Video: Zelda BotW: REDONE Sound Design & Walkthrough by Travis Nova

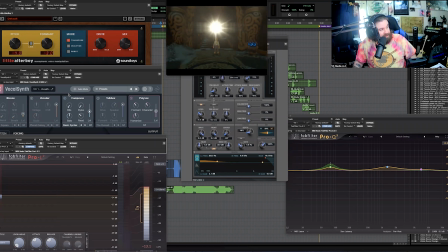360s
I took that recording and processed it using little altar boy, vocal synth. I used a limiter and some reverb here to nail down that huge echoey chamber of the cave, and a little bit of boost in the bass here to give myself more of a prominence,
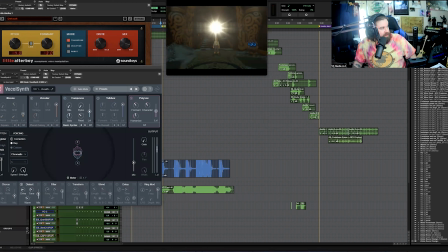380s
like God voice speaking to Link as he stares into this
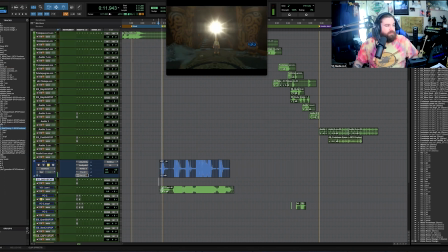387s
bright light that tells him he is the only hope.
Link, you are the light, our light, that must shine upon Hyrule once again.
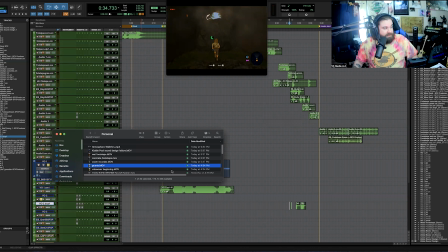400s Now go.
For Link's grunts, I processed another vocal take.
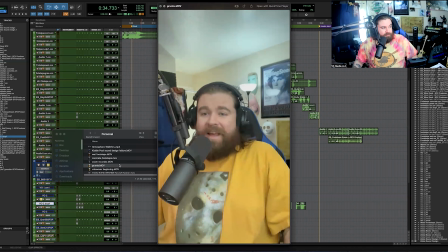409s Hey! Ho!
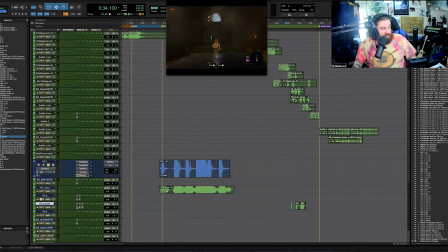414s
And I pitched it up quite a bit using Altar Boy, a little bit of Antiri's throat, and also when he's in the cave, the revibe. Pitched myself up a bit since Link does have a more adolescent quality to him than I do.
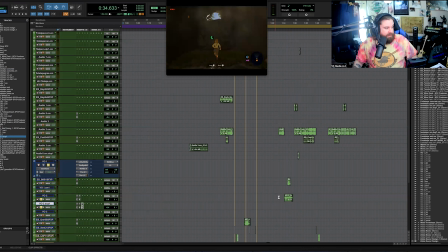436s
And then later when Link swings.
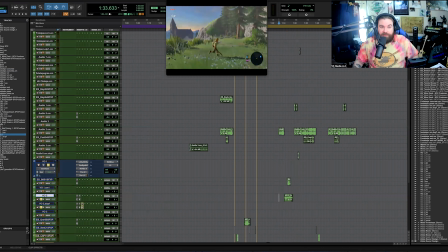444s
So I thought it was a fun opportunity to be able to use a little bit of voice acting in this project as well.
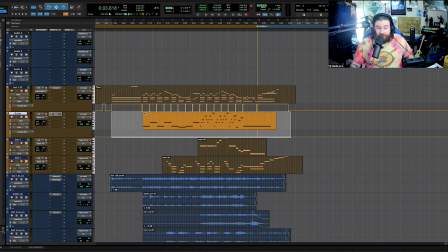453s
For this project, I also wanted to showcase a bit of my composing skills. So as I was putting the sound design together, I mapped out about 40 to 42 seconds that I had to establish a theme as Link runs out onto the hill,
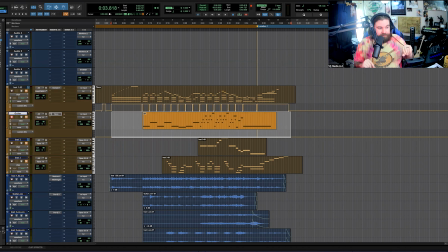468s
looks at the valley, and sees the old man. I needed it to start off somewhat whimsical, into something more grand as the camera pans around the valley, and then end in a mysterious sort of way as the old man looks at Link,
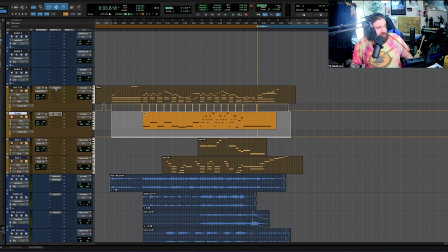481s
turns away, and walks away. So the instruments that I chose to do this are going to be a warm felt piano,
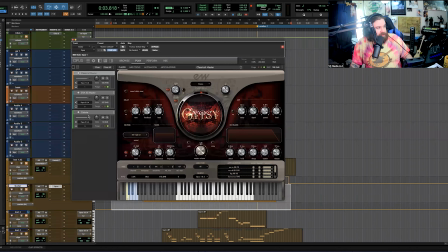489s
and then a celeste for a more youthful, whimsical, childlike sound, a classical guitar to keep the rhythm going and the movement going as the camera moves,
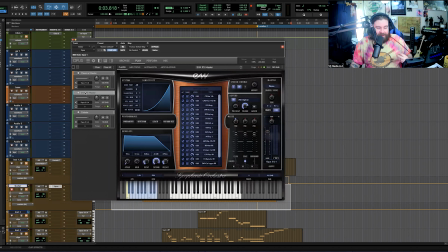501s
and then for that sadness and that grandeur type huge sound, I used a viola in there.
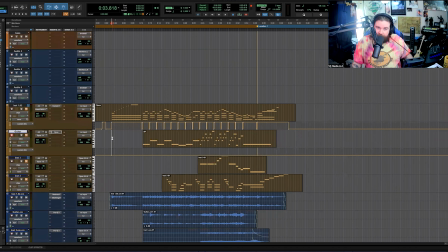511s
I first wrote this piece at around 98 BPM, and I was really happy with the structure of it, but it was about 5 seconds too long when I put it back into the session. So I came back in here and was lucky enough to just bump the tempo up to 110 to get what you hear
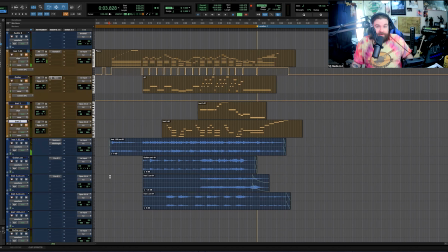530s
in the video.
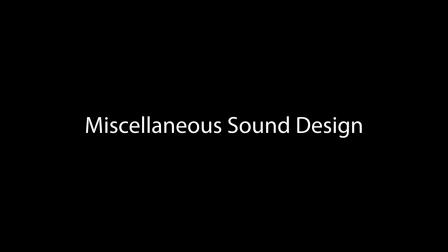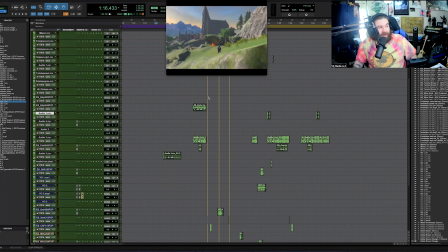548s
During the back half of this project, I really kept finding little things that would poke out to me that I would need to add or just modulate a little more to bring more
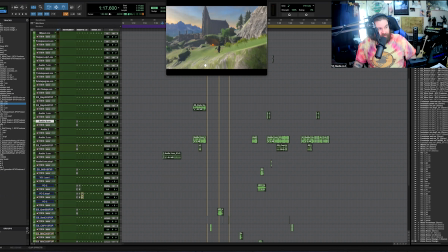561s
realism and immersion into the piece. From the footsteps that you vaguely hear of this mystery man walking away,
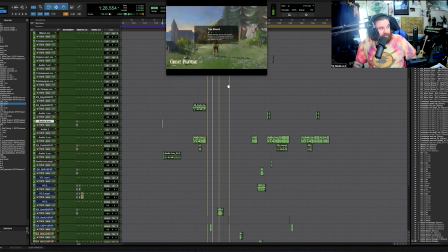573s
to the sound of the location in the bottom, the pause menu whoosh with the fading of the atmosphere, the alert sound, a little ding on the light, that stone that he steps on right there.
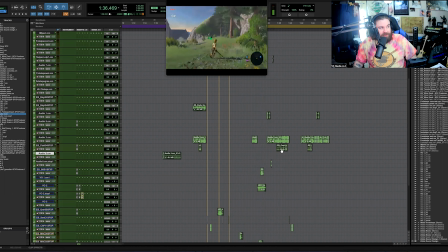591s
I wanted to make sure that all the footsteps matched the actual ground he's walking on. Bush, as he's walking through taller grass, I wanted to give more ruffling into the piece as he walks by.